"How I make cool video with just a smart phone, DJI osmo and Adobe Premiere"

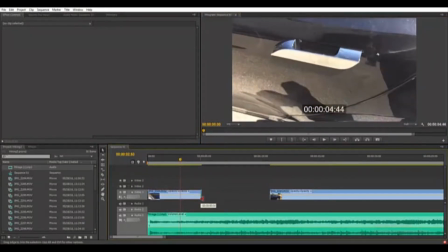(8:11)
So something like that, and then I'm gonna click the end of it, drag them, and basically shorten the footage.
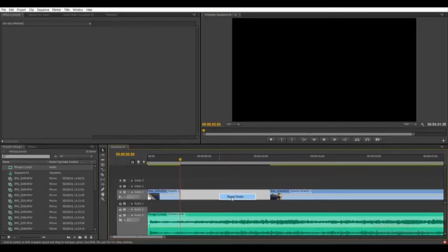(8:19)
And I'm gonna right click in the empty area and do this ribble delete. That will basically take away all the empty spot, move the next frame right after your previous video.
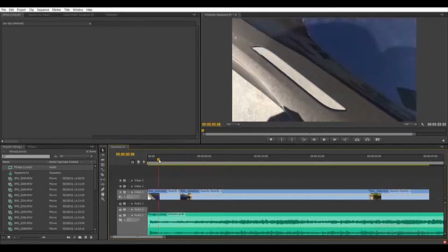(8:32)
So now that I have this,
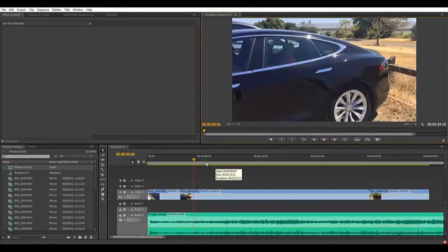(8:39)
now in the next video,
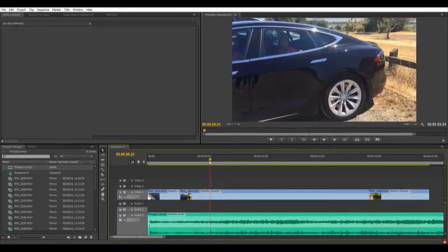(8:41)
I see that there's a quite couple seconds that before any action happening. So I'm just gonna cut away all these and go right into action. Again, click and drag, trim them, ribble delete.
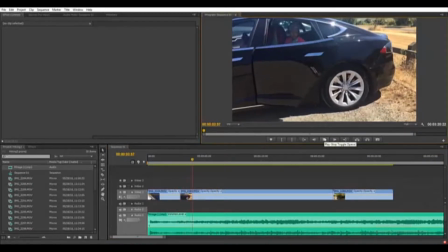(9:00)
Now you have this. You hear that?
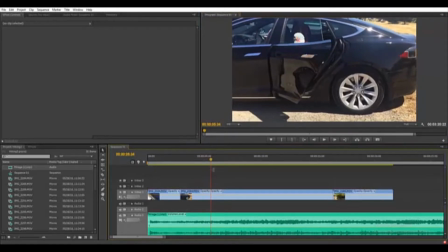(9:08)
Right when the new instrument come in, that's another good spot to make your transition. So I'm gonna hit C on my keyboard, which is basically the razor tool.
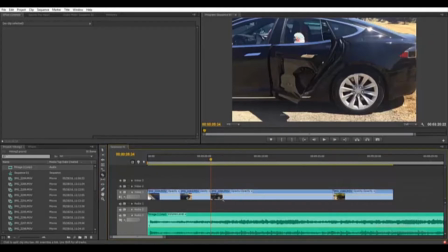(9:23)
It basically cuts it off right there, and it's snapped to where you have this red line here, indicating that's where you're currently playing on your timeline. So I'm gonna hit V back to my cursor or selection tool,
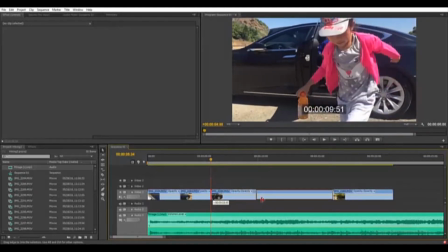(9:44)
and I want to cut all these away and jump right into when she's stepping out, like right there.
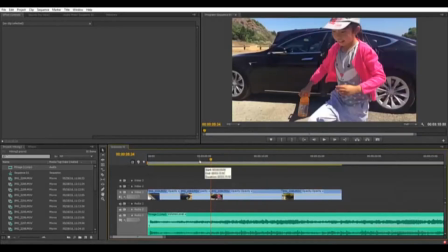(9:53)
Okay.
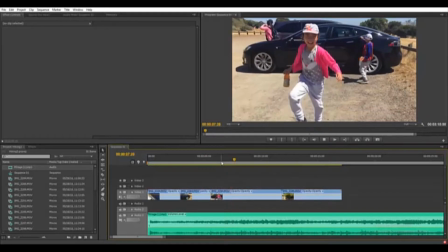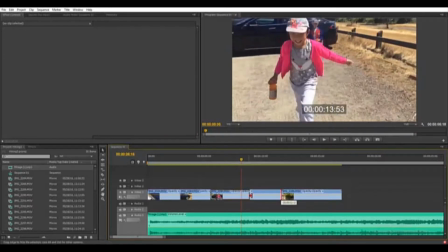(10:02)
right there, that's when we can make another transition.
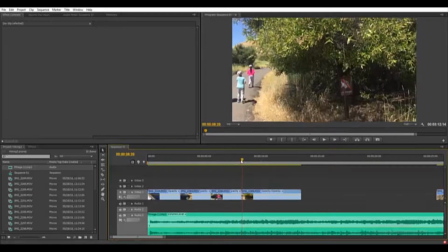(10:08)
Okay.
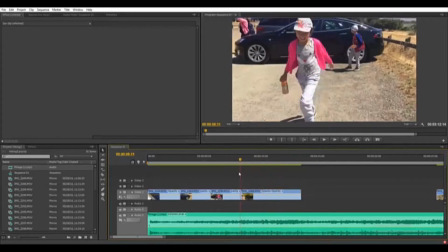(10:13)
And then on this footage, let's listen to the music, see how long exactly I need. Sometimes there may be not a good spot until 5-6 seconds later. Sometimes I only need like a good filler footage for like a second or two.
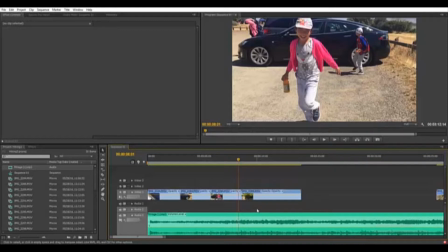(10:32)
So let's play it and see how the music goes.
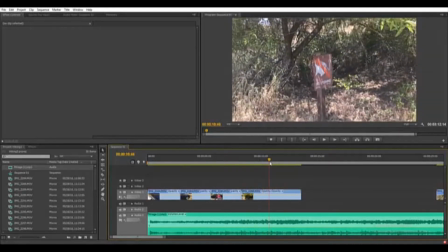(10:40)
I guess this is where I can stop the music. Right there. You see that waves, the sound wave.
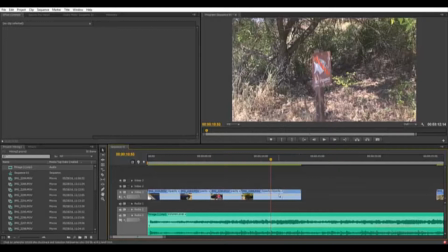(10:53)
So now that I know that this is the spot I want to end it, but however, this footage is only halfway through. I may want not the first half,
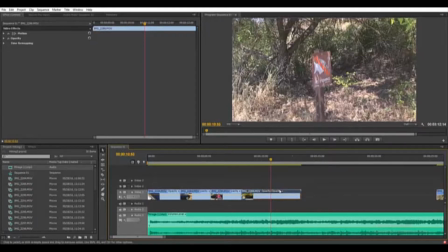(11:09)
I may want just the middle section, so I can keep the red line
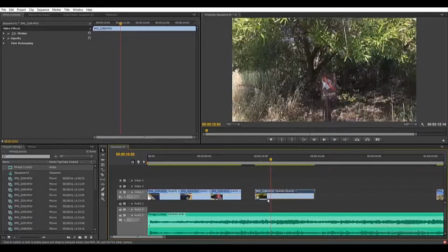(11:16)
still at where I want to cut it, move this timeline, and see how it plays out.
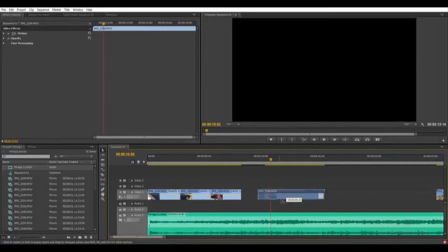(11:24)
So in the beginning, I probably don't want it.
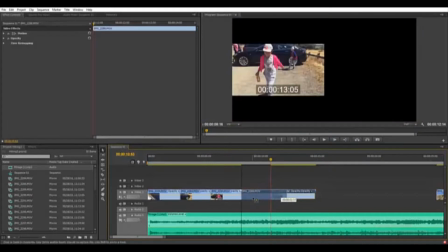(11:27)
I can cut all this, and then we'll move it back to where it starts.
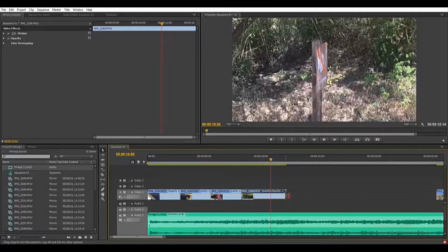(11:33)
So I think right about there is fine. So I'm gonna cut all these out.
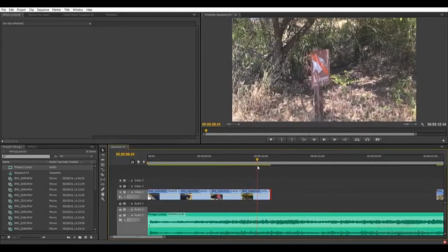(11:38)
So now that you can see, there's action right at the right, not
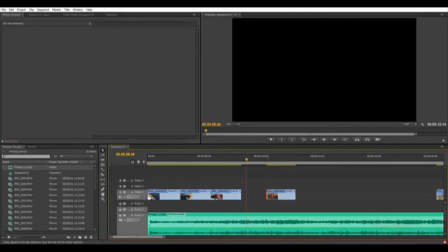(11:47)
like earlier how I have too far
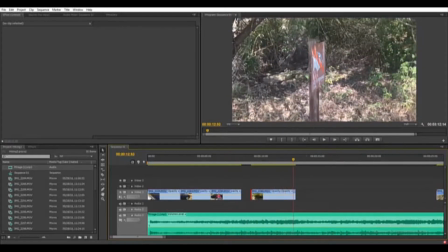(11:52)
or too much angle where you can't see the sign.
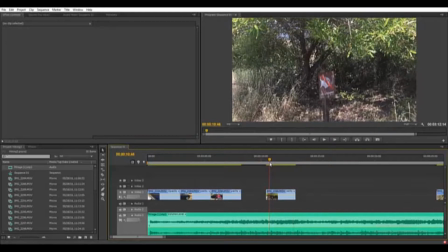(11:56)
So I'm gonna undo, so I have it just right where it's close enough and even closer,
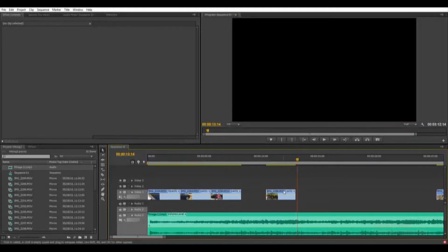(12:05)
and cut away right before the angle is not even worth anything anymore.
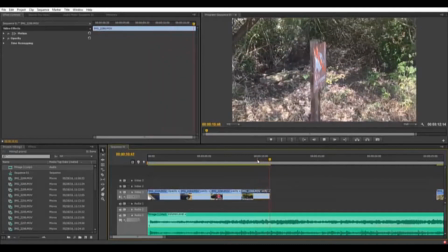(12:12)
So okay, so just like that.